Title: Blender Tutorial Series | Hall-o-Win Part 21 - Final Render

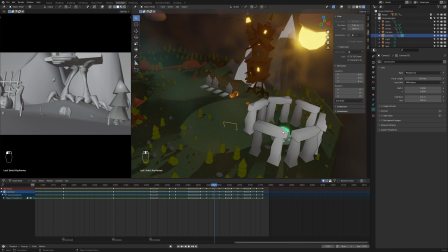Chips. Hey everyone, it's Bogdan from Ship Studios. We're back today with the final part of our Halloween series. It's been quite a ride and we still got some few things to cover, so let's get cracking. Alright, and here we are back where we left off previously.
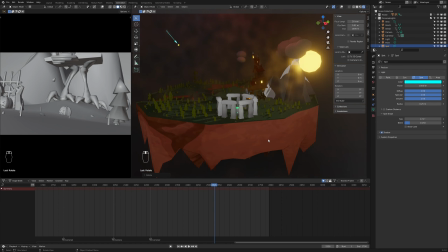So to be fair, this tutorial will be me explaining to you in a really fast forward way what I
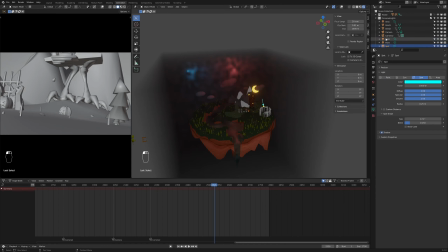did to improve the frames of the animation that we are creating, and there was quite a lot of it.
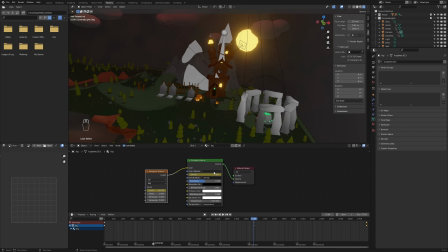So firstly, I wanted to go around and check all of the lights from our environment all over again,
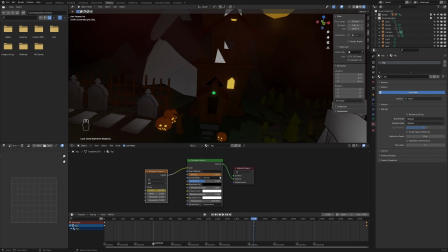and I changed some colors and maybe the intensity. I did keep the animation frames the same, but I wanted to give it a more spooky vibe,
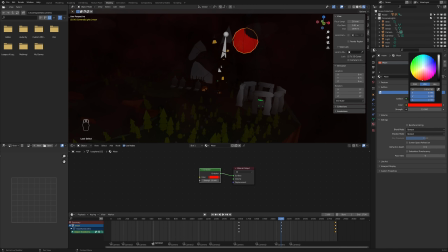so I went for a darker tone and with some more saturation for the moon, for example. And also after that, I wanted to play around with the shadows.
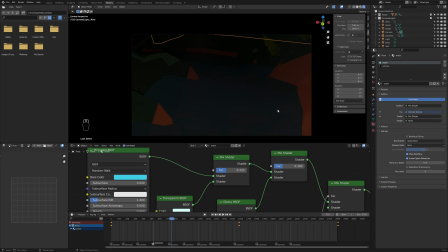So I first go through the house and the environment. And as you could see, the house had its shadows really hidden.
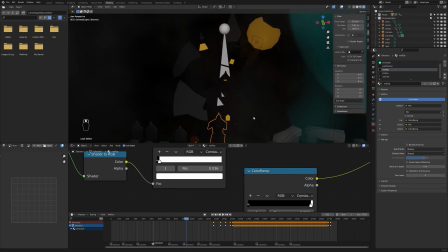So I wanted to get them out more and create the impression that everything is happening throughout the night.
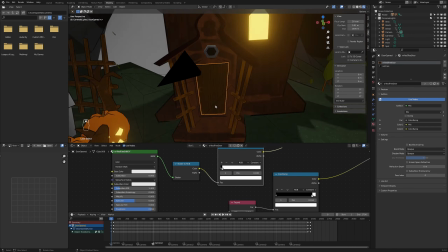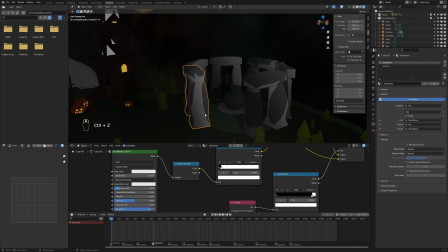Then I wanted to jump on the ritual site and the cauldron, the stone pillars, and everything that contains that area,
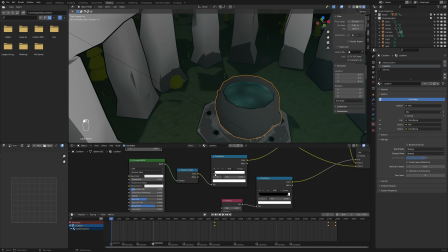since I found it a bit lackluster and I wanted to define a bit more the shapes that we have in there.
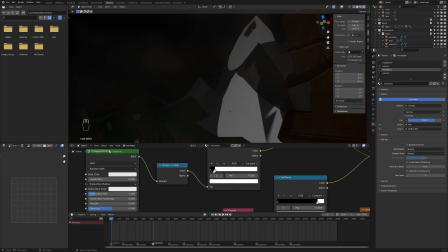Then I made a really quick stop for the mountains, playing around with the shadows,
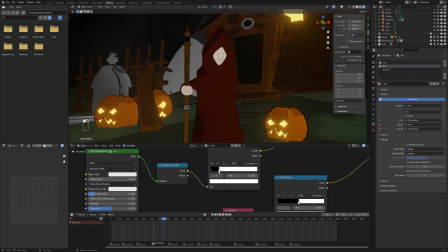and I added some more Fresnel effect to them also, since the moon is coming right from behind them.
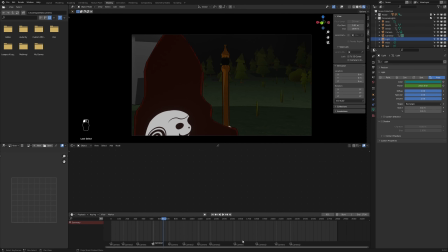And I pretty much did the same for the witch, since its shadows were all over the place.
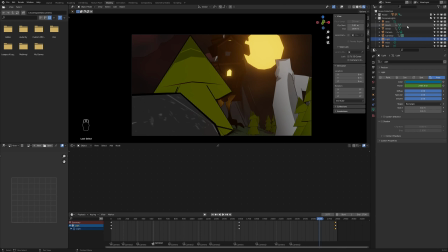Then, after toying around with the environment a bit more throughout the scene,
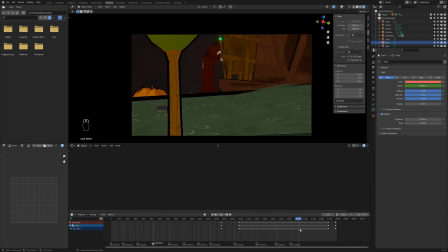I decided to go and take the bull from its horns, and yeah, that was the hardest part,
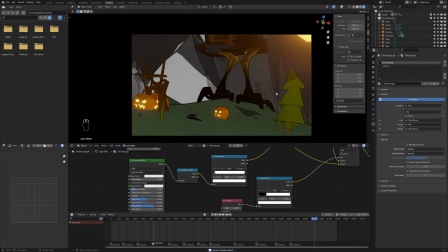because I wanted to get into every shot that we did with the camera and set some focus for each of the shots.
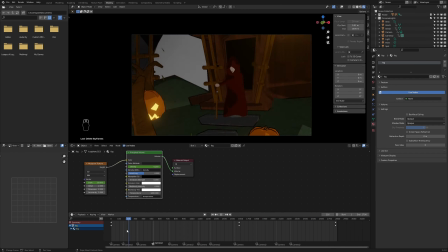First, I tried to make the main focus for the first camera, the witch's body,
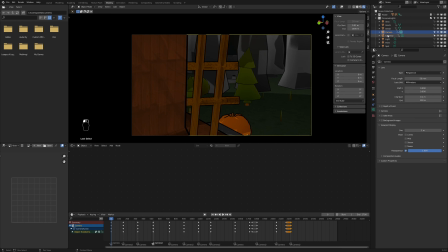and that worked for a couple of those, but then it got really weird when we changed the camera from the witch to the environment. So I decided to actually let go of the witch body and to do it all by hand. So I had to go through each shot that we did for the animation and set a focus
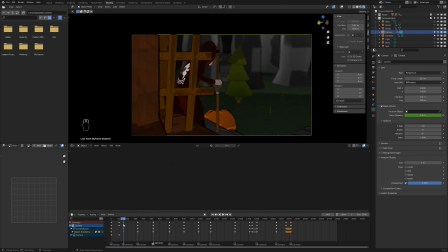for our camera so that we can have a sense of the dynamic of the animation. And that actually took me quite some time.
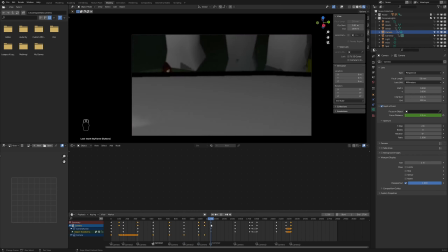And after I worked for a couple of hours on each shot to make it as perfect as possible for this series,
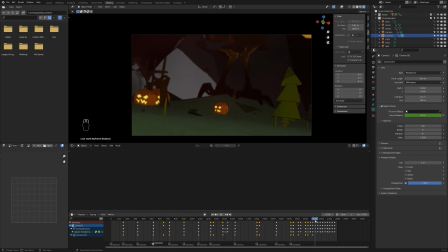then I decided to save and make a render test.
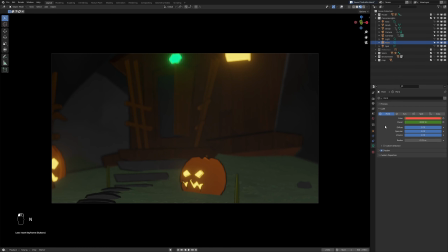And to be fair, my settings are not something really special.
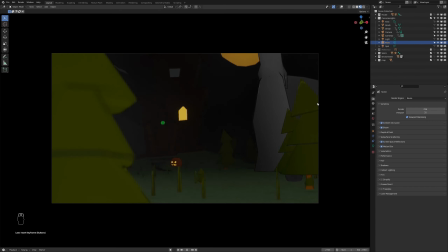I just went with the shadow from 1K to 2K for the cube and the world also.
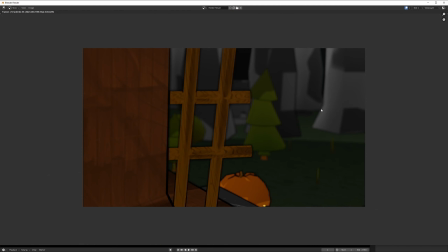And then I doubled actually the samples for the render
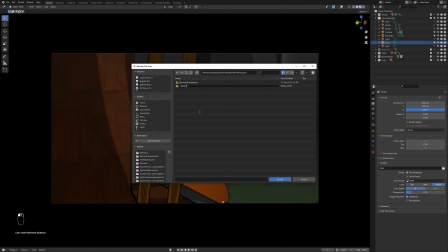and put them on the save option that I wanted. And yeah, that was it.
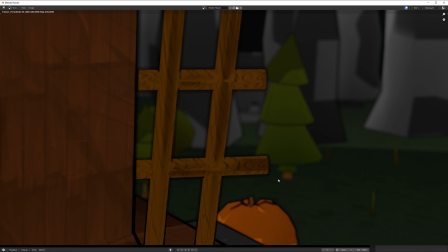Well, alright, I guess that concludes our How I Made It series for the Halloween short film. We really hope you enjoyed yourselves, and if you did, please like, share, subscribe, and we'll see you down the line. Bye!